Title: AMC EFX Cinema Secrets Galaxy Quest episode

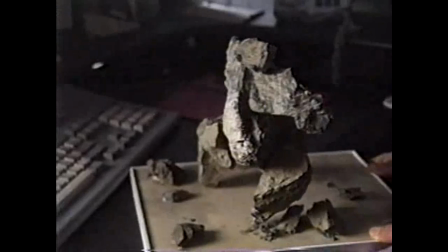(8:12)
I basically took coal, which is a really great scale rock, and I cobbled the rocks together to look like a creature.
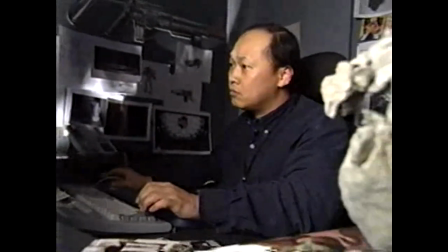(8:21)
40 artists worked for 3 months to give life to the pile of rocks.
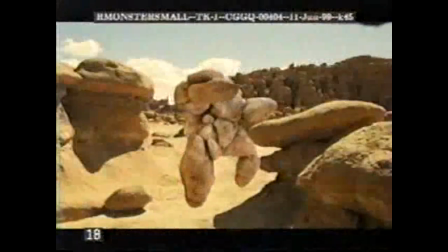(8:26)
Sunny Way used this sculpture as reference to build a CG Grignac.
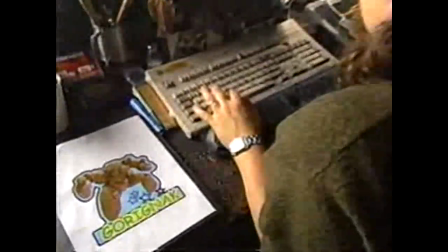(8:32)
Once formed, it was time to determine the alien's rocky gait. So I thought, you know, I want this guy to have a big lumbering walk because his legs are kind of spread apart.
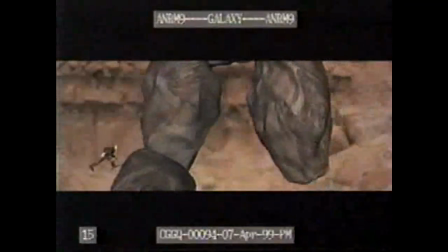(8:41)
So I thought I'd get a good sway to him, and it'll really look like he's bringing that weight over his legs.
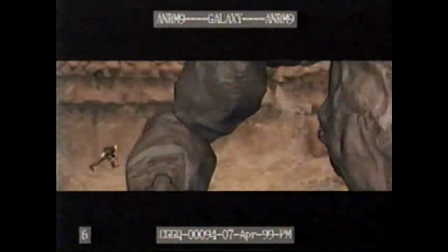(8:47)
And even though he's moving pretty quick, you know, you get this goo, goo, and it just makes him look like he's scarier and moving faster.
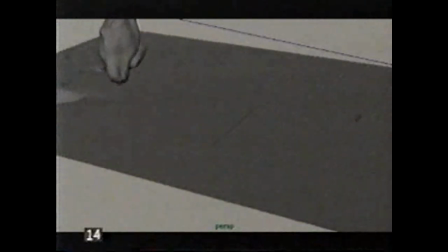(8:56)
Walking wasn't enough. Grignac also had to leave his mark on the planet. I took pictures of the ground, like I would take a big rock and throw it on the ground and see how the ground was affected.
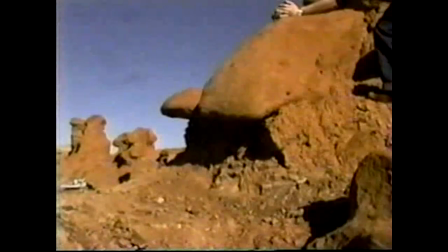(9:07)
I even videotaped, you know, throwing the rock on the ground and seeing how the sand exploded and the way that the sand broke up around it.
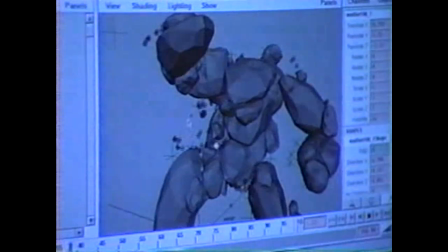(9:16)
The video helped Ed Kramer design software that would simulate the dusty trail left by the grinding of Grignac's stone bones.
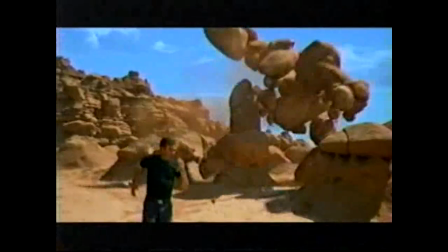(9:27)
To complete the illusion, it was essential to have Tim Allen interact with the digital monster.
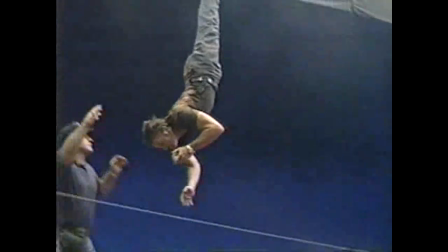(9:33)
Key shots showing Allen's character being tossed around were filmed in front of a blue screen using an elaborate wire rig system.
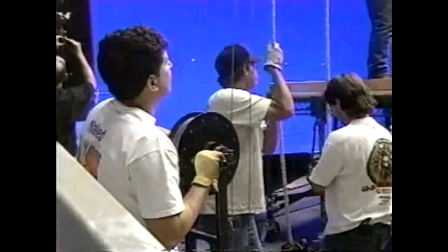(9:41)
The blue screen would later be replaced by footage of Grignac in the alien landscape.
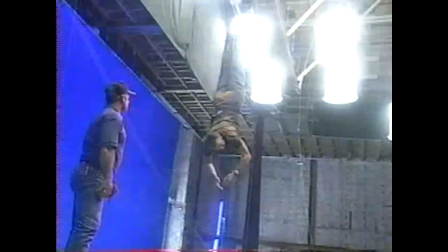(9:47)
A stuntman doubled for Allen in the scene's roughest moments.
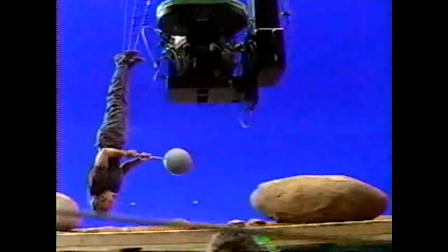(9:51)
The next shot, we see what it is that's dragging him, which is a rock monster, which is a huge creature that will be created in CGI that drags him, basically picks him up, looks at him,
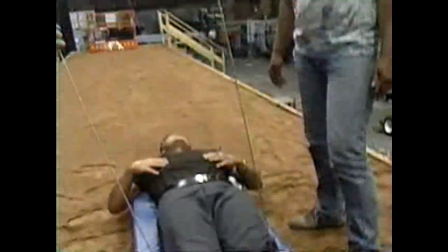(10:02)
and then throws him away. For this shot, stuntman John Cassino was picked up by a harness attached to wires running to a pulley system.
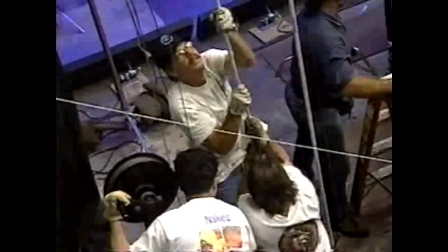(10:11)
It was operated by a team of off-camera engineers.
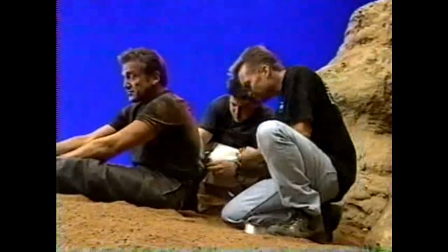(10:16)
The scene called for his shirt to rip off as he's dragged across the ground.
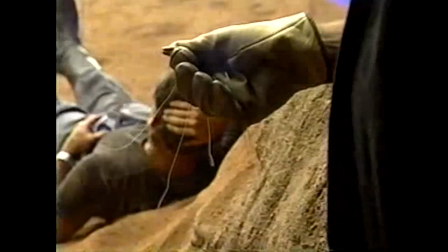(10:21)
Fishing line, invisible on camera, was attached to Cassino's shirt and pulled during filming.
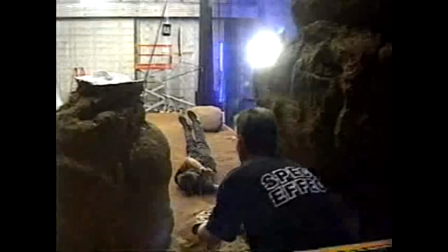(10:29) 3, 2, 1, go! Lift!
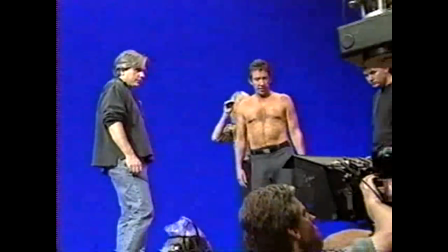(10:35)
Tim Allen was then summoned for perhaps the most uncomfortable day of his acting career.
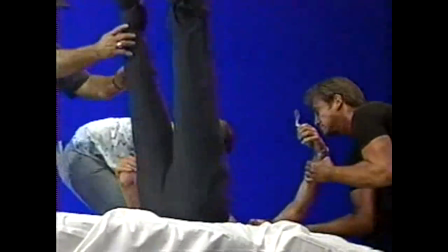(10:40)
Like the stuntman, Allen was suspended from the wire rig in the constricting body harness.
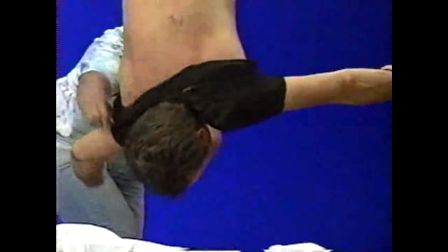(10:46) Go!
How's that harness feel? Well, how do you think it feels? You've got my genitals in a noose, and I'm upside down, and I haven't eaten. I'm blue in the face, and they're going, you feel all right? You know, it's... And you feel like such a wuss saying, gotta get down. I gotta get down.
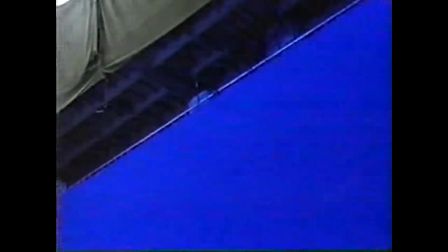(11:08)
Adding to the challenge, Allen had to perform solo in front of the blue screen. Going, and action. Action to what? Cut. Grignac is coming over that rise to your left there, okay? About here, yeah, and he's coming towards you at a high rate of speed, and he's made out of rock.
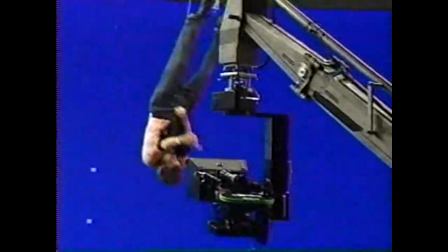(11:30)
Thanks. Action. Cut. What? He's not that direction.
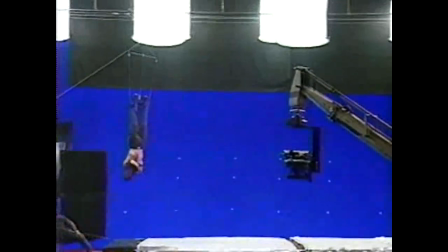(11:35)
A little more to your left. Try another one. Back to number one.
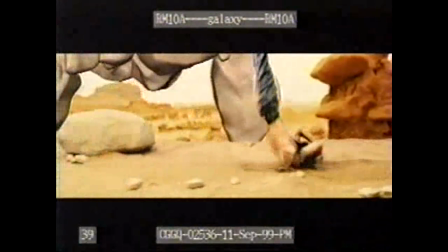(11:40)
Finally, the live-action footage from the blue screen stage is combined with the Goblin Valley backgrounds and the computer-generated alien beast.
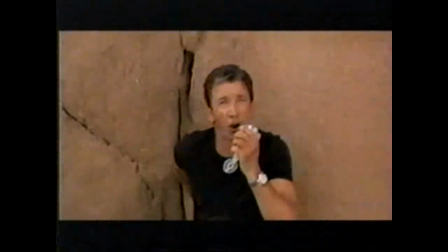(11:49)
The point of this distinctive quest finds Tim Allen face to stone face with an alien creature unlike any seen before.
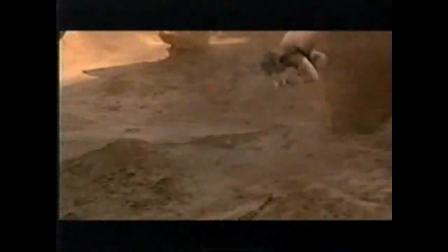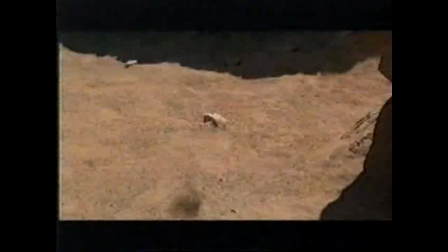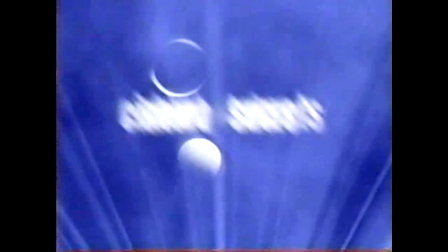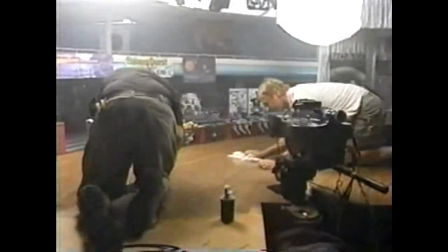(12:12)
Working in special effects has its perks. For some of the Galaxy Quest team, it meant a role in the movie.